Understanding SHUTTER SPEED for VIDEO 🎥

Hmm, this doesn't feel right now, does it?
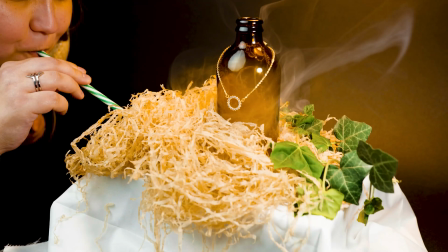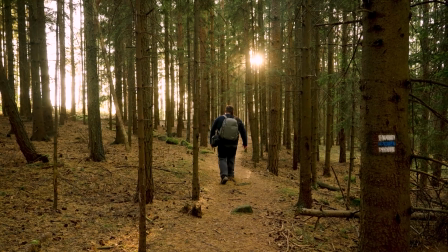Hi everyone, in this video we're going to be talking about the relationship between video and shutter speed. Now, you choose your shutter speed and you're going to be choosing it differently when you're recording a video than you would when actually taking photographs.
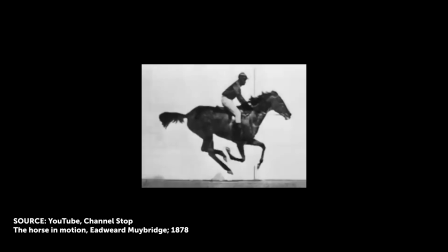30s
Now, what does that mean? Now, as you probably know, a video is actually a series of images shown rapidly one after the another coming at you rapid fire
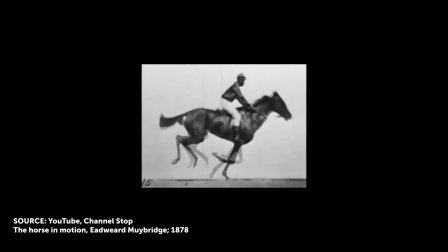39s
that our brains then connect and create into one seamless image. Now, frame rate is going to be indicated by something called FPS, also known as frames per second. Now, frames per second is key for choosing our video's shutter speed. So we've already released a video about frame rate. And so if you don't know what frame rate to use, just make sure to check out this video it'll be in the description below but let's get back to discussing shutter speed now the best way to picture this is with a good old-fashioned film strip when film goes through a movie camera at a certain speed there's a limit at which a single frame can be exposed the limit is 1 fps of a second so with
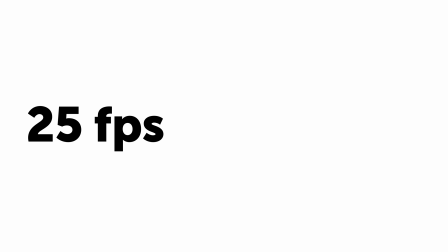79s
25 frames per second one frame can be exposed for a maximum of 1 25th of a second now we already know how shutter speed works when we're using a regular photo camera and that was in a video that we already did you can find the link to that below now the longer the shutter speed the
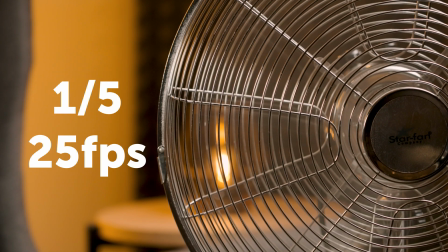96s
choppier and blurrier the image is going to be since the image speed for one frame is longer not enough images fit into the frame rate for
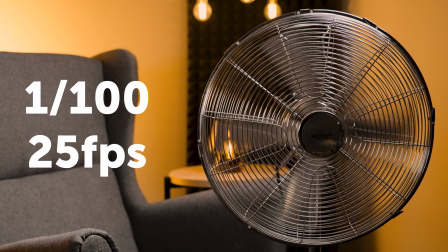104s
a smooth image now the shorter the shutter speed the smoother the image is going to be but the motion is going to seem unnatural and jerky now it may seem like the perfect solution is going to be that 25 fps so let's shut the shutter speed to 125th but that doesn't look very
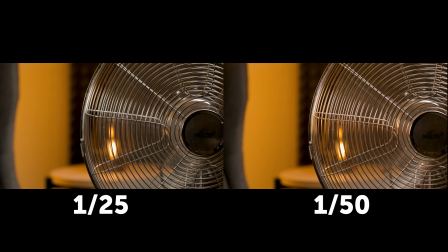122s
natural does it a 125th of a second shutter speed is too long and the motion blur is going to be noticeable and unnatural the rule of thumb is that the most natural shutter
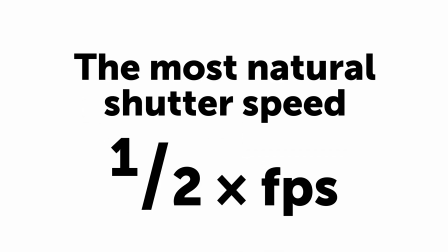131s
speed setting is one slash twice the frame rate so for 25
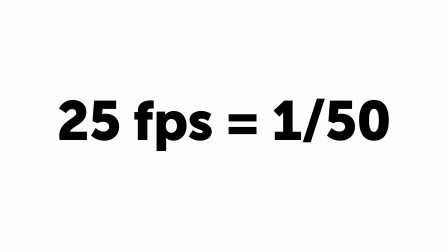136s
fps that means 150th for 50 fps that means
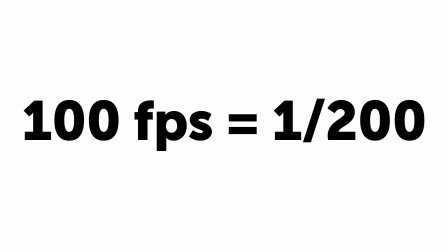141s
1 100th and for 100 fps that means 1,200 and so forth. But as it goes in the creative fields, rules are meant to be broken. Rules aren't set in stone and they're more of guidelines to get that best looking and natural looking product.
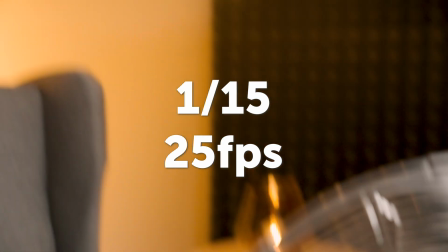160s
Now the rule can be bent or even broken for artistic purposes.
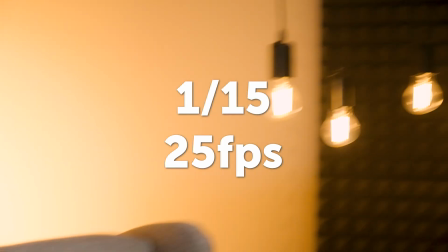163s
For example, if I want to get feelings of sort of like a dreamy feeling or even something intoxicating,
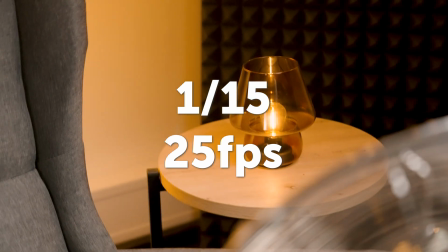169s
I'm going to intentionally set a longer shutter speed like 125th or slower.
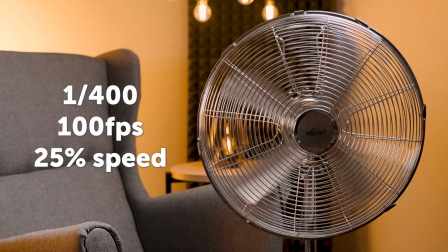175s
Now if I want to dramatically slow down my video, I'm going to set a shorter shutter speed so that every single frame is as sharp as possible.
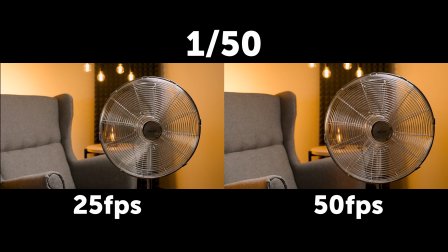184s
Or if I'm shooting at up to 50 FPS and I want the image to be virtually indistinguishable from 25 FPS without slowing down,
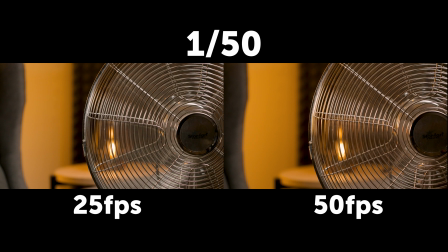193s
I'm going to keep the shutter speed at 150th.
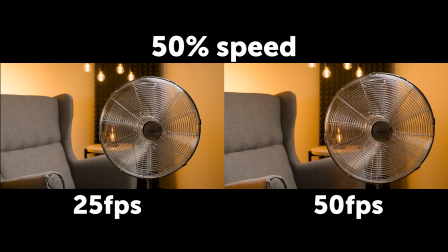196s
After slowing down, the image may not be as sharp, but if I combine it with 25 fps at full speed, no one is going to notice that I actually shot at a higher frame rate all along. Now it all depends on simply how you want the end product and video to look. Now you might be thinking, if I only set a certain range of shutter speed, how do I bring the exposure down if I don't have the ISO to do it? Or, do I need to keep the aperture low for a good depth of field?
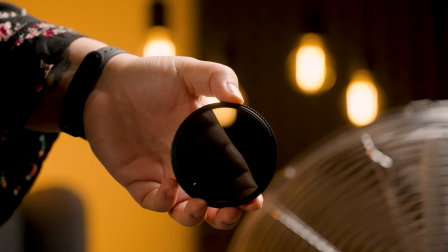226s
This is the reason why so many filmmakers use ND filters.
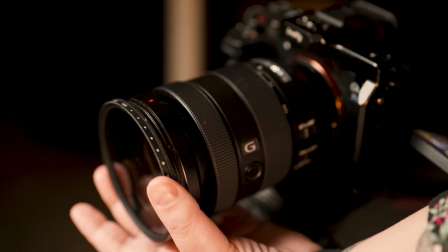230s
ND filters lower exposure without unnecessarily pushing up the aperture and losing the optical properties of the lens.
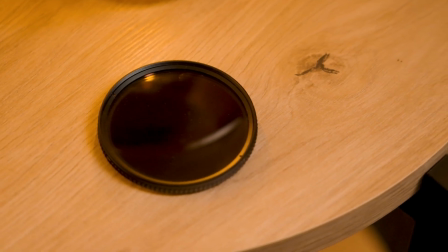238s
Most often,
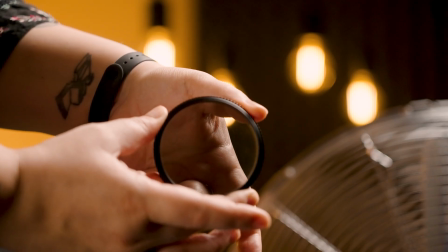239s
filmmakers use variable ND filters so that they don't have to put on a new filter every time and can still fine-tune their exposure.